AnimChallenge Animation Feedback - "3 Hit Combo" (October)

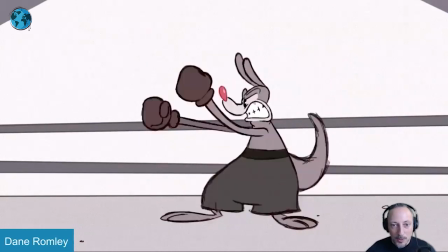this final position for this so it's almost like that repetitiveness gets
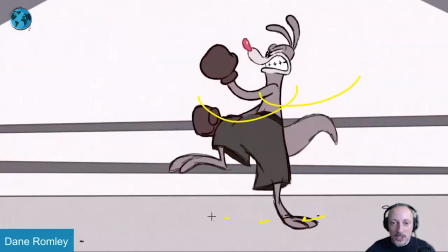broken up through slight repositioning but globally to go
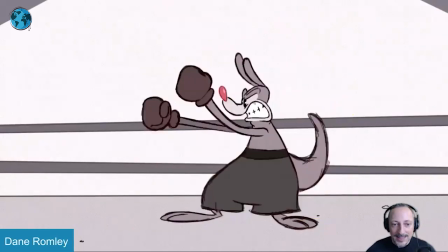from screen right to screen left i think that's the only thing i would say that could be kind of
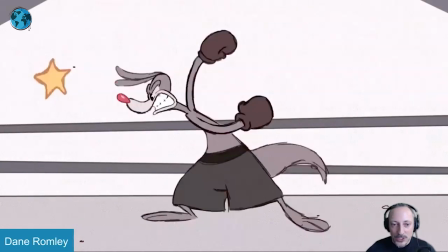fun so it's less of an idol and has just something more it's just
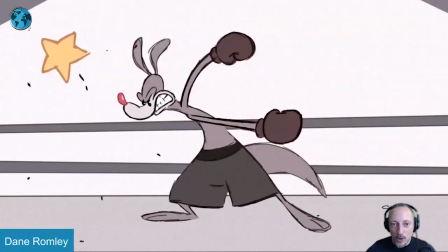a bit i mean It's the first half is taken up through all this because then it goes into absolute awesomeness.
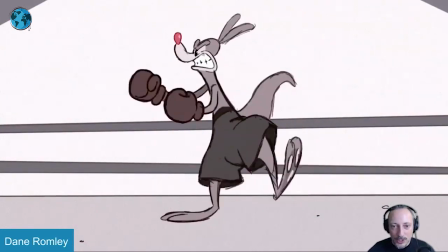That is fantastic. Again, to be honest, that's the only thing I have. And I shall not dare say anything else because I am horrible at drawing.
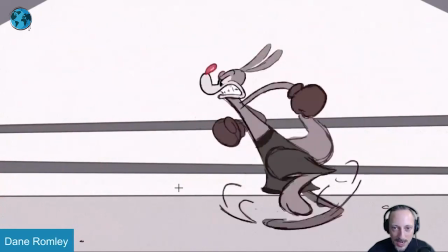It is something I would never be able to achieve.
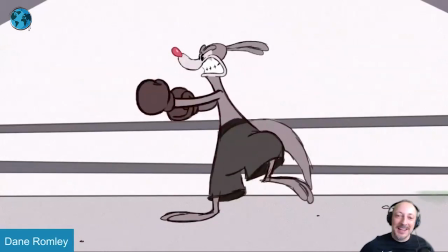Even if I would take this and I would copy it and I would rotoscope the whole thing, it would look so bad.
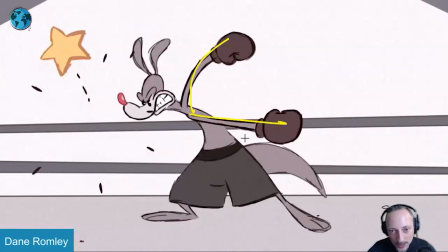So hesitant in saying anything else. spot because it has really nice overall lines and shapes it's just it's just
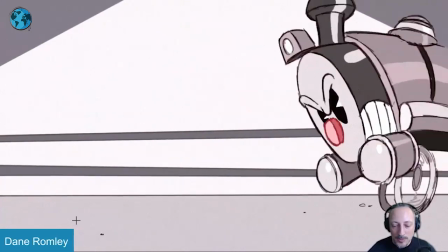i just really there's nothing i can say i'm rambling in terms of how awesome this is but if anybody's watching this and feels like all right if you want to be really really picky
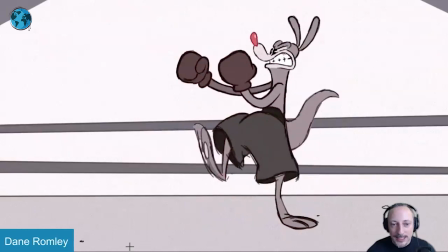what would you what would you change like to me it would be the awesome of the beginning just adding more contrast so it's less a
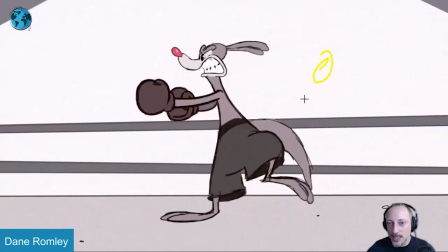to b to a to b and we're going more like i said right to left because it is aggressive and That's why I'm saying right there, because you want to advance towards the opponent. So it's not like he has like, oh boy, someone's attacking me and then I will go away from the threat.
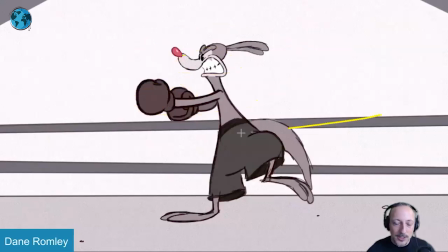So with this aggressiveness and with the face expression and the actions, that to me will be like, let's go right to left, screen right to left.
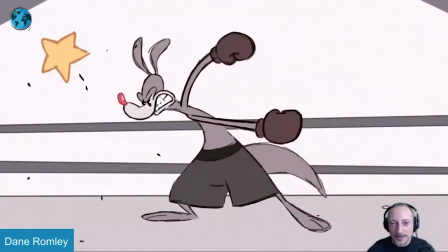But I'll leave it at that. It's a really, really cool clip. Alrighty, let's watch this.
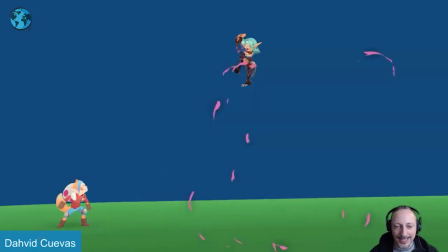There is sound and it loops.
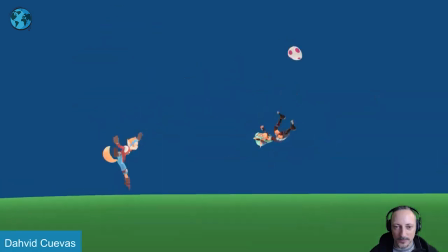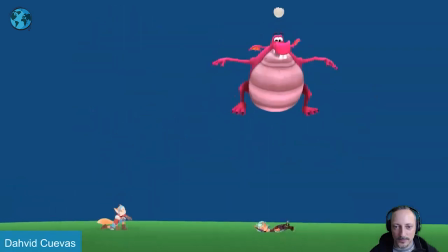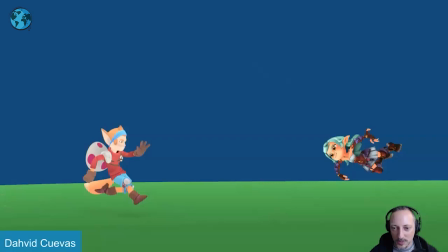Super cool. I want to play that more than once just because again, the cycle is really cool.
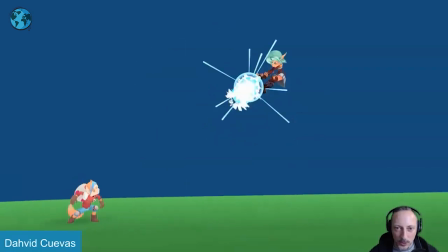I thought this was really clever in terms of the characters, what they're doing, the effects in there, the prop usage there.
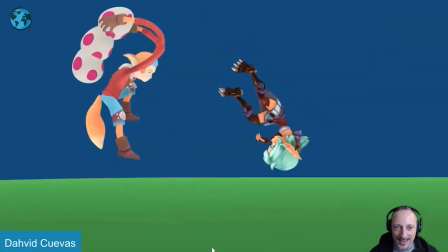You can see that. Grab, pa-pa-pa-pa, and then grabbing that egg. Multiples, hitting this, then plop.
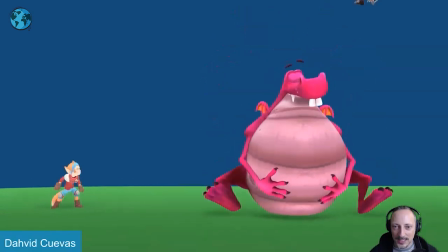I love this here. I love that it turns into that. Then into this, also with the fun sound effects of him laughing.
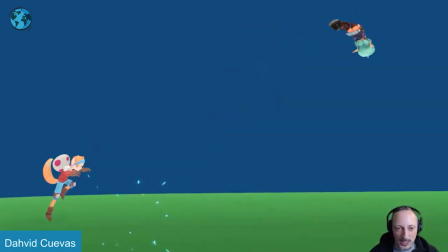That's really cute. into that the only things i would say again this is one of those where i picked it because i think it's really cool and i don't have too much
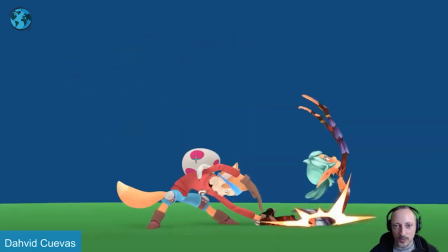to say if i will be like to me like this is really cool i love the stretchy limbs really the exaggeration especially through this
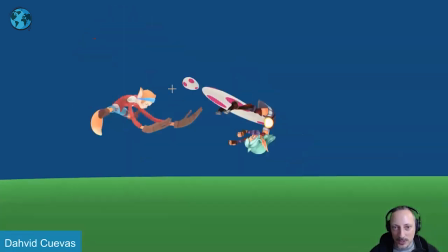like all of that has a really nice feel real nice line of action and just the energy and to me also the the
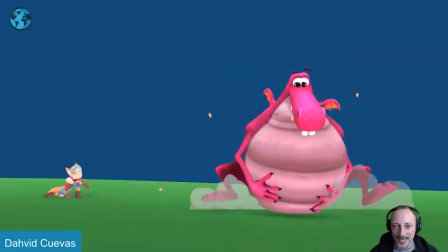originality of the content there all of this swing into that i think that's super cool my picky notes will be
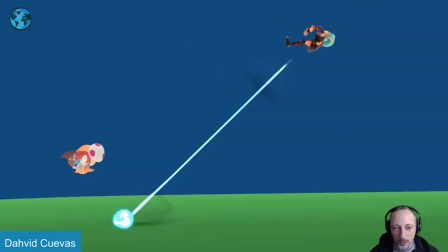like a slight slight polish tweak on the timing and i know again this is it's so good
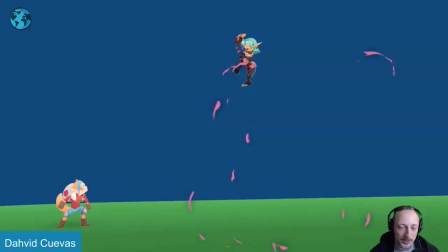already it's not like it breaks the shop but if i be picky because i can choose to be here i would say bam there's something about this where she comes down it's not a huge change in terms of the leg poses
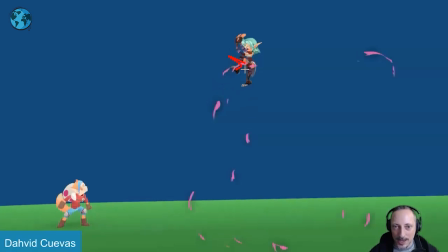where also this is kind of kind of hiding it so i would to me i have a bit of a different leg pose so that we can come down into this or it could
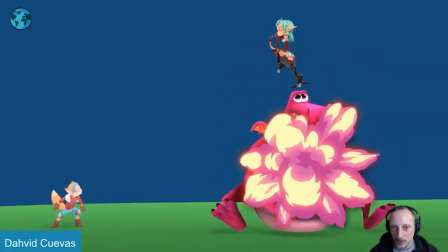be something where it's low and i know we're coming from a a loop where she jumps up into legs that are
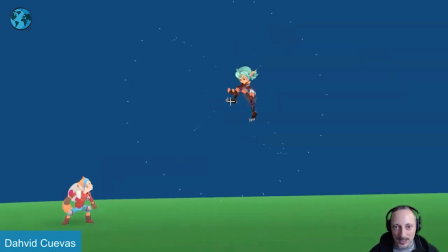up into that but then to me it would be something is anything more that we can do to bring those legs down maybe just something so that this leg is not stuck there give it a bit of a bigger change it was all through that i see arms doing the biggest thing but head and legs are somewhat stuck and
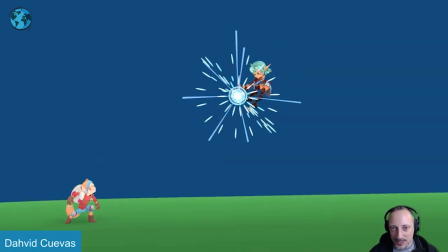with this that huge thing to me it feels like from here to here she would almost be here i would give this a bit more
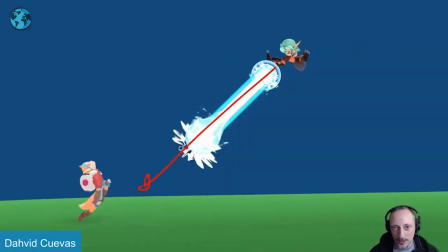impact of that that much power of going here pushing her faster over this way that's
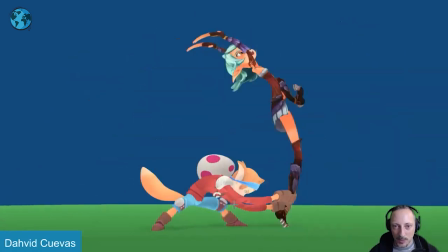all cool i love that whole and then this here i would probably even though i love all those frames i would hold this